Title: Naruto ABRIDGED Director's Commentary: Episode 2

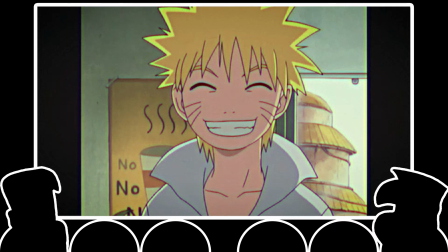I wonder if we can get away with it
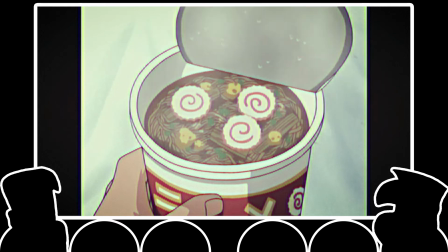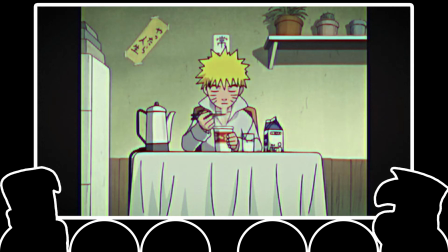Oh finally And I like the I like the little lines here I think this is a good little acting moment
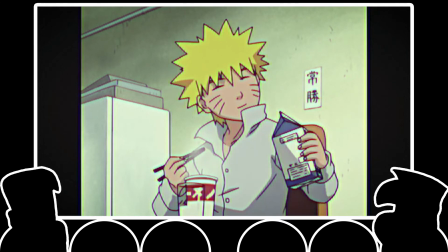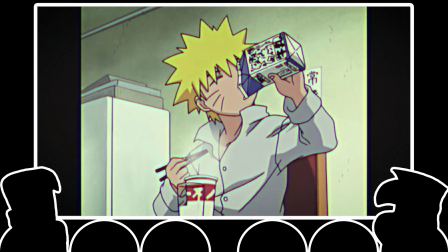this milk's chunky fuck it you can see the pieces too of like you know not to brag on myself because I'm still not the best editor in the world but like you know that part had some complicated not super complicated but little tight little moments so it was like
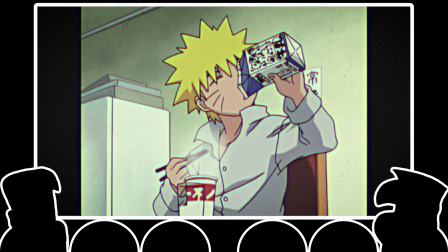while he's thinking about it he puts it back down and then it kind of fast forwarded to sell the joke you know what I mean when he's yeet and kind of like the milk goes faster so it's like the little moments of like learning you know what i mean like piecing together what's
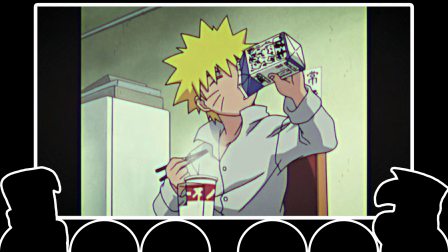to come next i also feel like you're more capable of putting into the video what you had in your head right yeah and again like like i was saying before about the like the fights being so complicated sometimes when you put something on paper
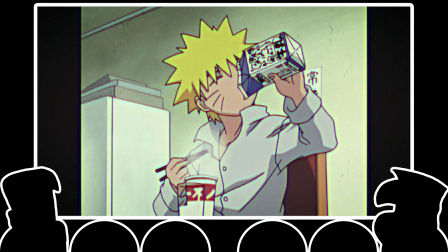and then you get to the editing stage you're like, oh shit, this does not work with the timing. You know what I mean? But when those little moments when you kind of like hit it like pause it or cut in something else, stuff like that, that's the funnest stuff to edit.
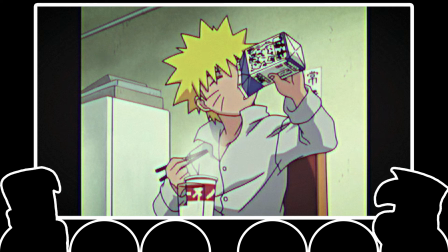And that's where like the scene like you loved in the first one where like Aruka's mouth comes in, that kind of stuff. So that's always I think in my opinion that's always the funnest part.
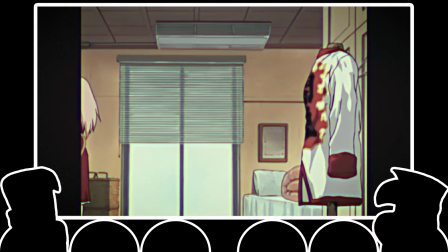You're packed in your stag Especially in the back Brother wanna take a mother for a butt
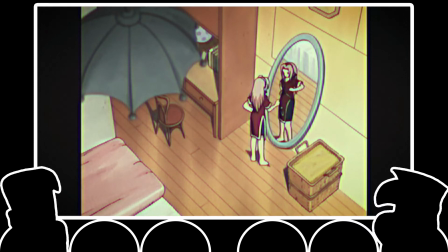like that Honey Can you stop fantasizing about Sasuke
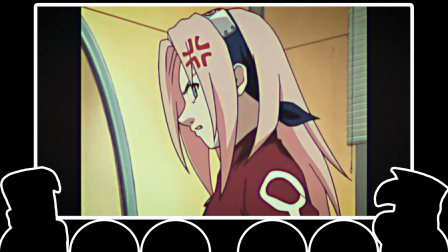It's getting really creepy Shut up dad Don't patriotize
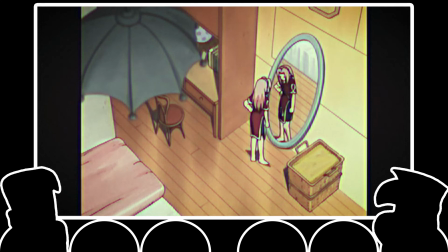me Okay sweetie Just go to school okay By the way
Shoop is in that episode Shoop That's a song That's a salt and pepper song You know what I mean Mmhmm Mmhmm And like and that didn't get hit no it did not
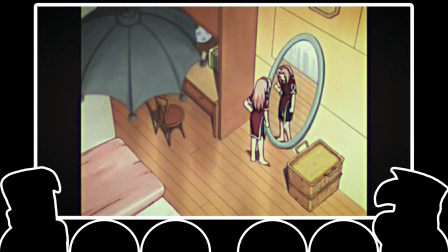no it did not there is no there is no there's no flag on that video at all for shoop to whoop shoop to it's a fucking it's a popular shot it was in deadpool dude yeah and i mean you know maddie's doing
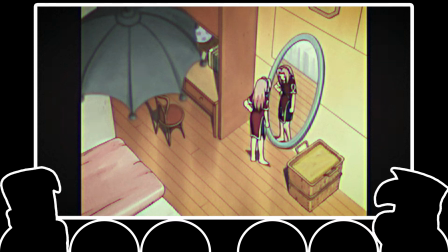um karaoke to it essentially but like it's just in the show yeah so but what i loved about that scene especially is like you know you're packed in your stay especially in the back brother want to thank a mother for a butt like that like i like i like
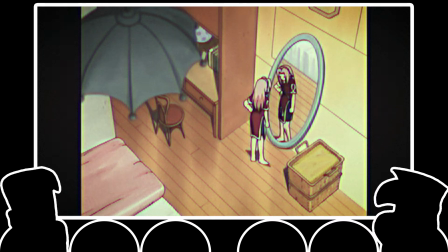that little piece um of soccer just being like a little bit horny you know what i mean yeah it sets her care is it sets her character up very well right considering that they've also only seen her for like one second in the previous episode exactly and one thing is like i want for the like like
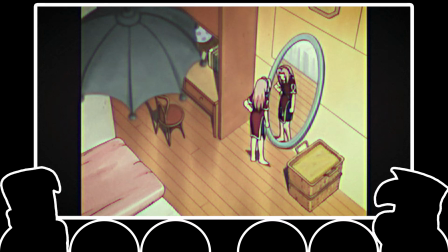there's people who watch our channel and watch this show who've never seen naruto and for those people i i i'll go ahead and tell you to go ahead and watch the show um and then come up back here for like supplementary entertainment but i do want
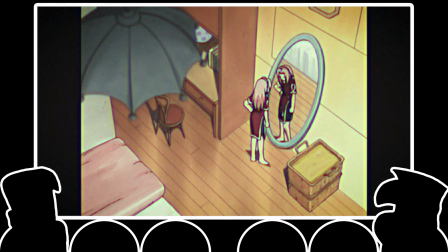you to be able to see this and be like oh i get i get it you know what i mean they're not missing a joke because um they haven't seen the show the joke's funny enough to stand on its own but also adds to the original work or jokes that would be almost inside jokes to people who understand what's going on.
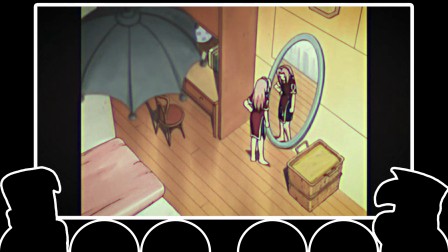So, if they can work both, like that one, Sakura being singing about Sasuke's butt, we get it. But we're doing it in a silly way.
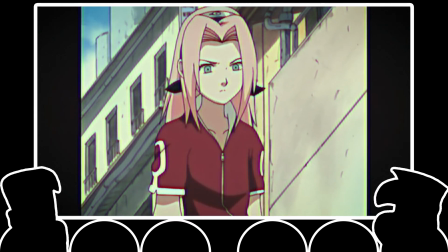Dad can be so condensating.